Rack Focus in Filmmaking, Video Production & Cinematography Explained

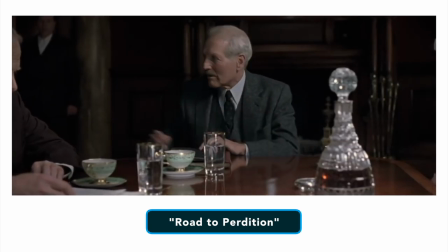[4:09]
If you haven't seen it, this scene is all about Connor, Daniel Craig's character and his strained relationship with his father, played by Paul Newman.
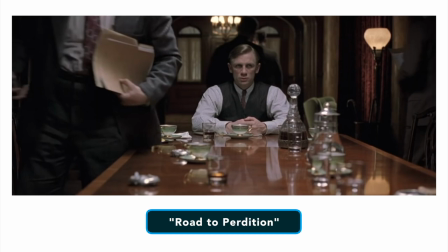[4:18]
He is also extremely jealous of the bond between his father and the character Michael, played by Tom Hanks.
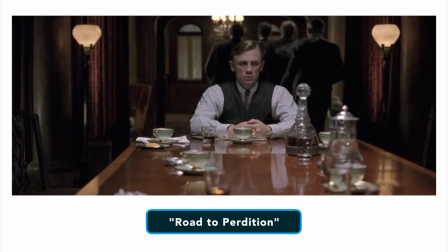[4:25]
Watch how these complicated relationships play out and get capped by an excellent rack focus.
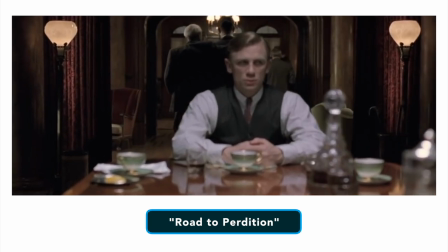[4:31]
As Rooney and Michael pass Connor, the focus follows them.
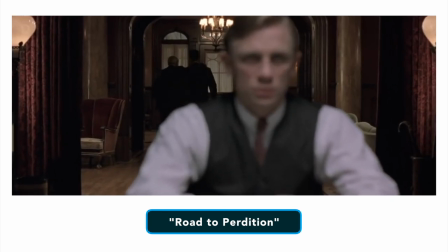[4:35]
Director Sam Mendez used this focus pull not to show us what Connor is seeing, but what he's thinking about. His jealousy, rage and revenge. You can also create tension and suspense.
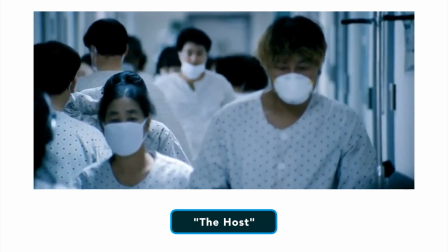[4:47]
The host uses this long hallway to pull focus back and forth between the main character and his siblings as they attempt to break out of quarantine.
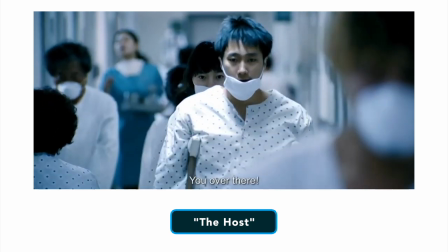[4:56]
In this case, we pull focus from the foreground to the middle ground to the background and back to the foreground again.
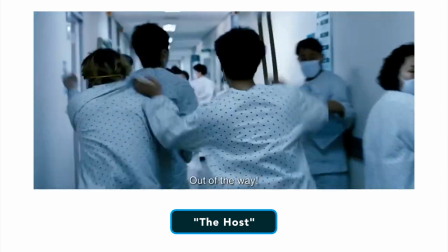[5:03]
Not only does this capture four different shots in one, by keeping this action and pulling focus in a single shot,
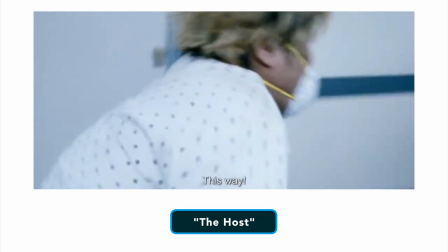[5:10]
we feel the suspense of their casual escape and when they're caught, the final rack focus signals their panic and the chase begins.
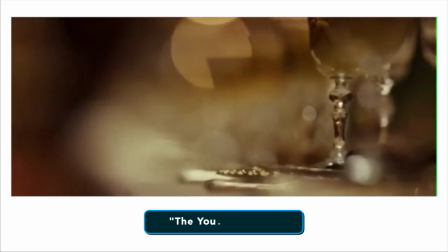[5:19]
You can also use it to establish relationships. Director Jean-Marc Vallée crushes the rack focus in Young Victoria.
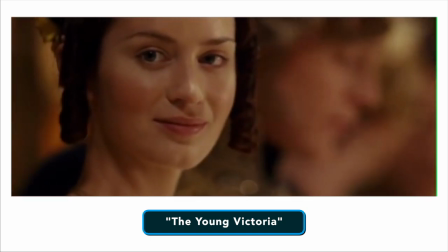[5:28]
In this video compilation, watch how many different ways the focus pull is employed.
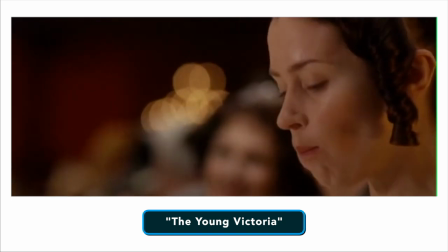[5:34]
It creates connections us from one conversation to the next and it heightens the drama.
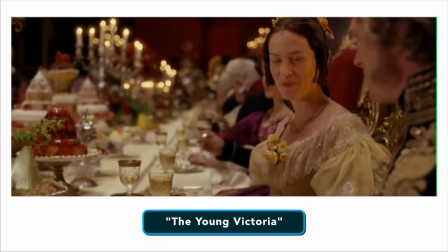[5:41]
We're able to dissect the relationships of who's who at the table.
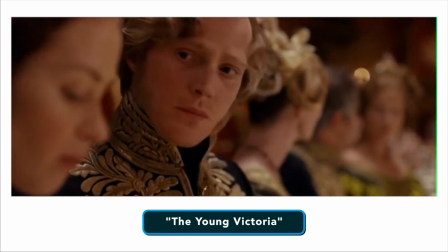[5:46]
We can tell who's eavesdropping, plotting and gossiping because we can seamlessly shift perspectives.
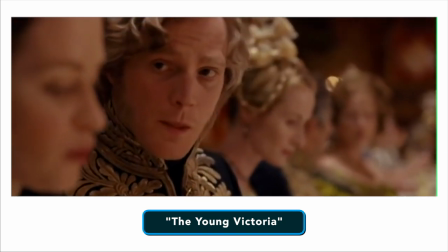[5:53]
Because the rack focus shot is exploited here, we can tell the director has total control over the tension of the story.
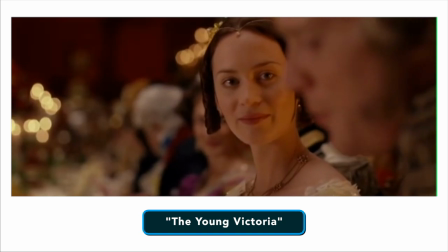[6:00]
Unlike other camera moves, the pulling focus is able to be incredibly specific.
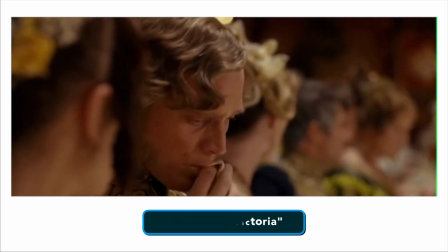[6:06]
It's almost like directing a spotlight onto a detail. So how do you Rack Focus?
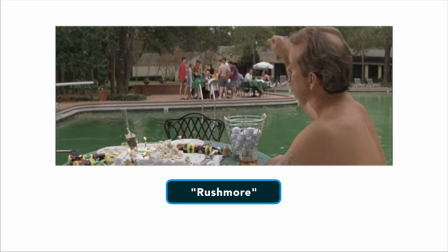[6:12]
Let's think back to the Rack Focus definition and plan it out. Since we're dealing with precise actions, we need to prepare a few things in advance,
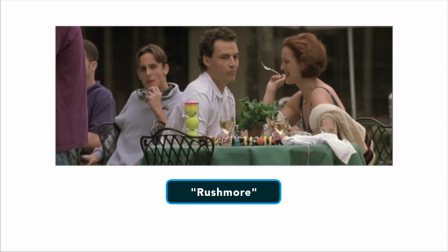[6:20]
namely the staging of our subjects and the distances involved between them.
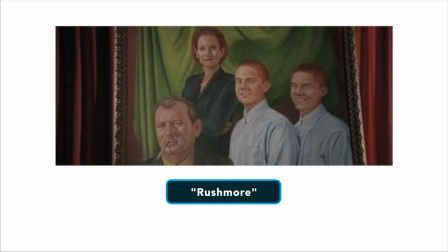[6:25]
In order to pull focus, you first have to determine which objects you're going to move between.
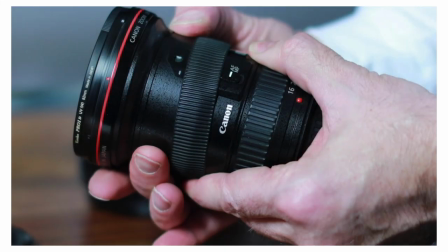[6:30]
You'll also need to decide what the best method of actually adjusting the focus ring will be.
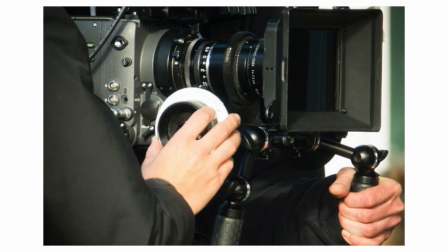[6:36]
Here's a quick step by step guide to pulling focus like a pro. Step 1. Gather the necessary equipment.
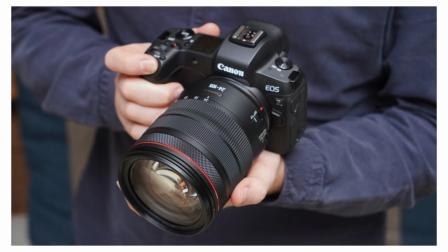[6:43]
First things first, you're going to need a camera with a lens that allows you to manual focus by having its own manual focus ring.
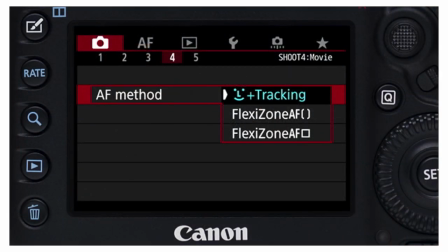[6:51]
Many consumer grade cameras have an autofocus feature,
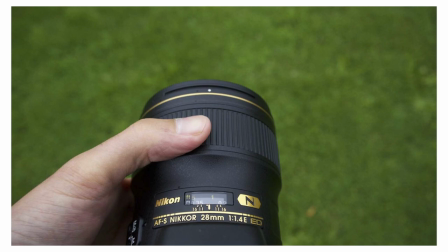[6:54]
but you have no control over how or when it focuses and this is far from ideal for this kind of shot.
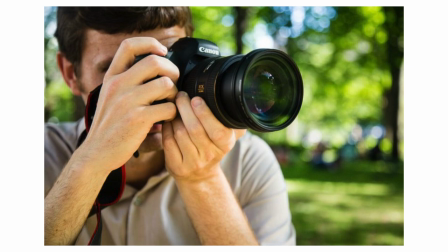[7:00]
For low budget productions, you might be adjusting the focus ring directly with your hand.
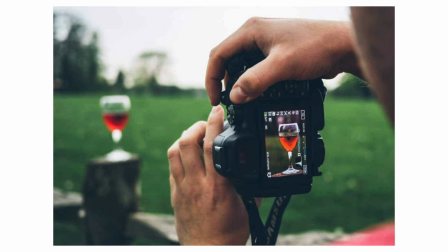[7:04]
This method is doable with a lot of practice, but it can limit your ability to operate the camera.
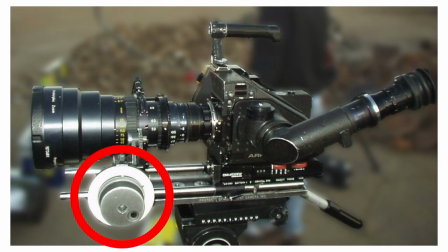[7:10]
Many productions use a mechanical device called a follow focus.
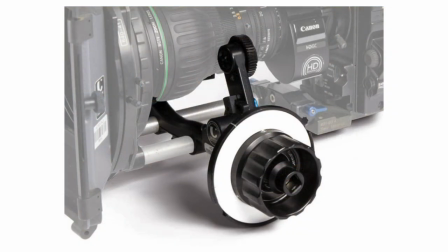[7:13]
This is a device that mounts to your lens, allowing for smoother and more precise adjustments.
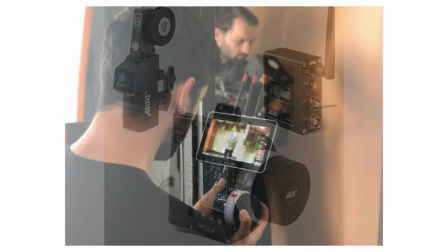[7:19]
There are even wireless follow focus systems that allow the focus puller to work without touching the camera,
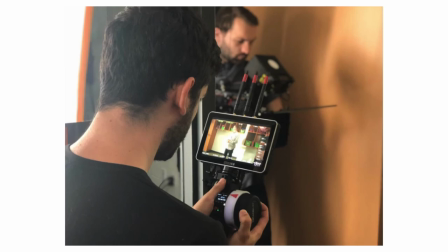[7:25]
which is ideal when the camera is actually moving. Step number two, stage your camera and subjects.
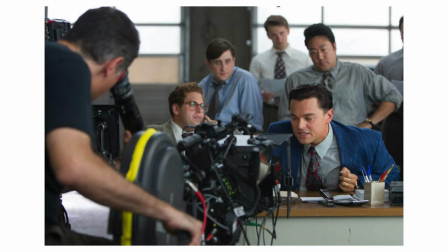[7:32]
When you're creating your shot list, this is the time to decide what the subjects in the shot will be and their relative positions.
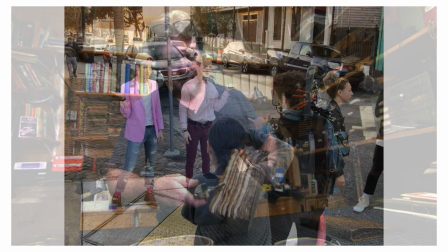[7:40]
Are you moving the focus between two actors, an actor and a prop or some other combination?
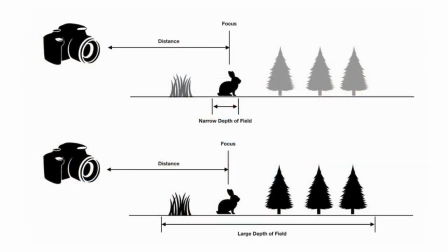[7:46]
Once you have the general setup, we need to decide on the depth of field you're going to be using. Step number three is adjusting your depth of field.
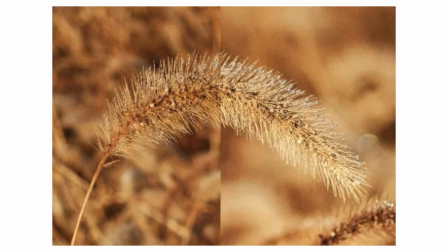[7:56]
Within the Rack Focus definition, there are no rules as to how deep your depth of field needs to be.
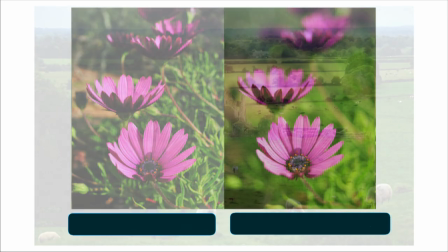[8:02]
You can either deep depth of field or shallow depth of field. It all depends on what works best in the shot that you're shooting.
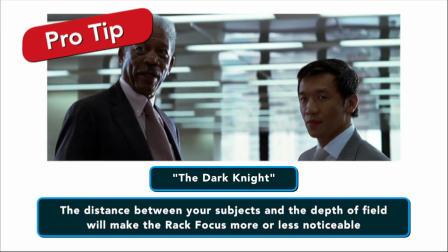[8:09]
The distance between your subjects and the depth of field will make the Rack Focus more or less noticeable. Step number four is to measure your distances.